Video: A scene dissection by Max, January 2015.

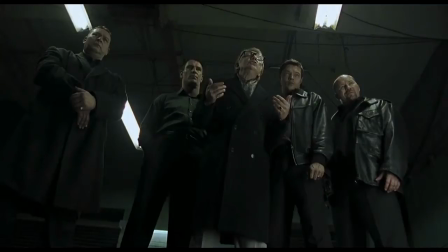12:25 We do not hear what Bricktop is saying as his voice is muted but given the situation and the music it is clear what they are inquiring of him.
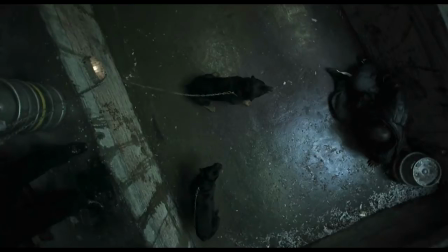12:36 The rotating bird's eye view of Tyrone surrounded by dogs is very fitting as it distorts the perception and makes it more difficult to understand the the
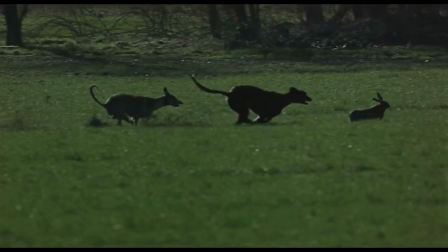12:44 relationship between everyone this is fitting because it correlates with the shots of between the hair and the dogs from the the long shot in which it is
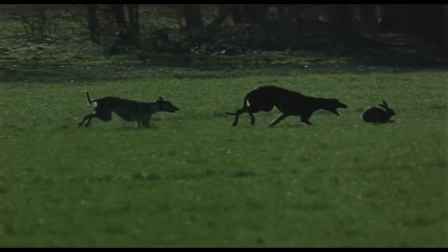12:53 not evident who has the advantage over whom it is evident that the cuts are a bit faster at the beginning of the chase between the dogs and the hair as the combat intensified as the hair is being approached and almost bit by the dog Tyrone is in fact actually bit by the dog,
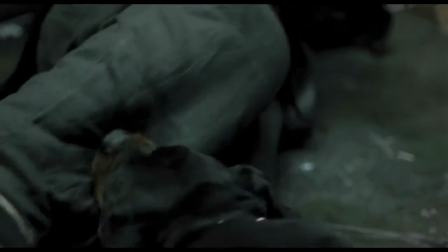13:09 contrasting the situation.
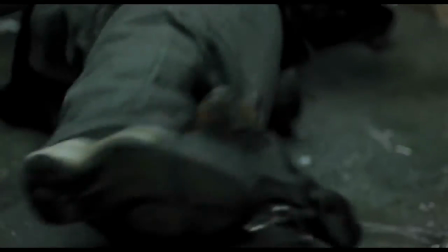13:10 Once he is bit, it is the first time that we hear the voice of the characters in the fight scene, showing that he has clearly lost and is giving himself away to the attackers.
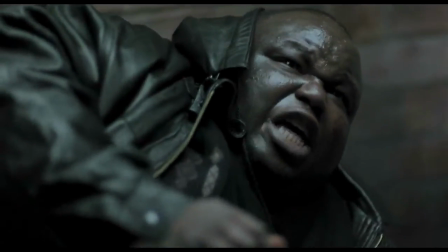13:20 If the hare was to do that, he would ultimately die.
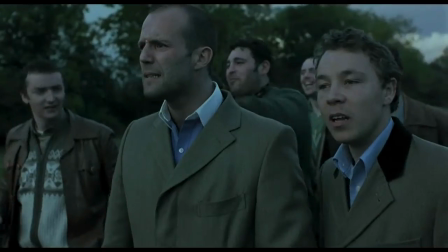13:22 On the contrary, the hare has won the battle with the dogs and escaped, resulting in Turkish and Tommy losing their bet with Mickey.
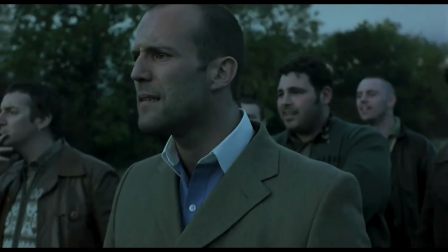13:29 Once Mickey approaches them,
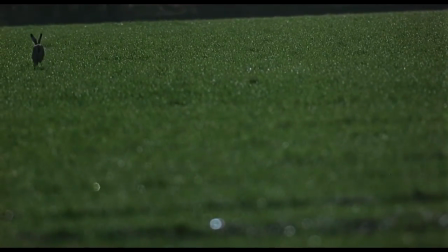13:31 clear that he has won, the soundtrack stops and the camera dollies in on the faces of Turkish and Tommy to show their reaction and surprise to the situation.
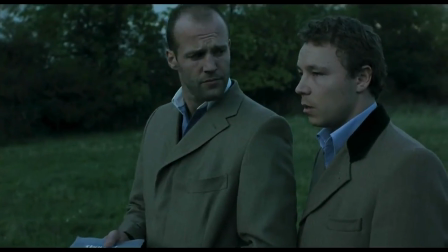13:40 Tommy ends up with a phrase that was clearly mentioned before but now is comically fitting in.
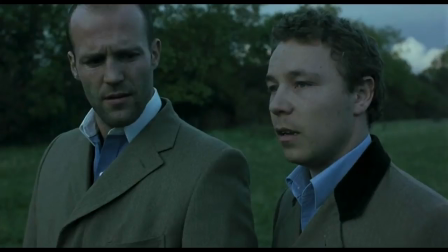13:45 The ironic part about this whole thing is that even though Turkish and Tommy bet that the hair would lose knowing or subconsciously knowing that they represent the hair with relation to Bricktop, in the end they are the ultimate representation of the hair as in the end they beat Bricktop as Bricktop gets killed
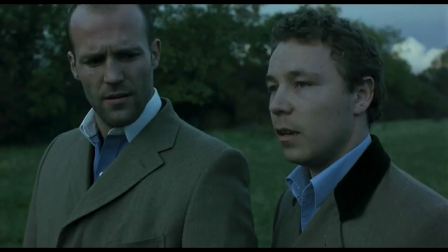14:02 by Mickey even though it seemed inevitable that they would be the victim, they would be the one who would die, the ones who would die.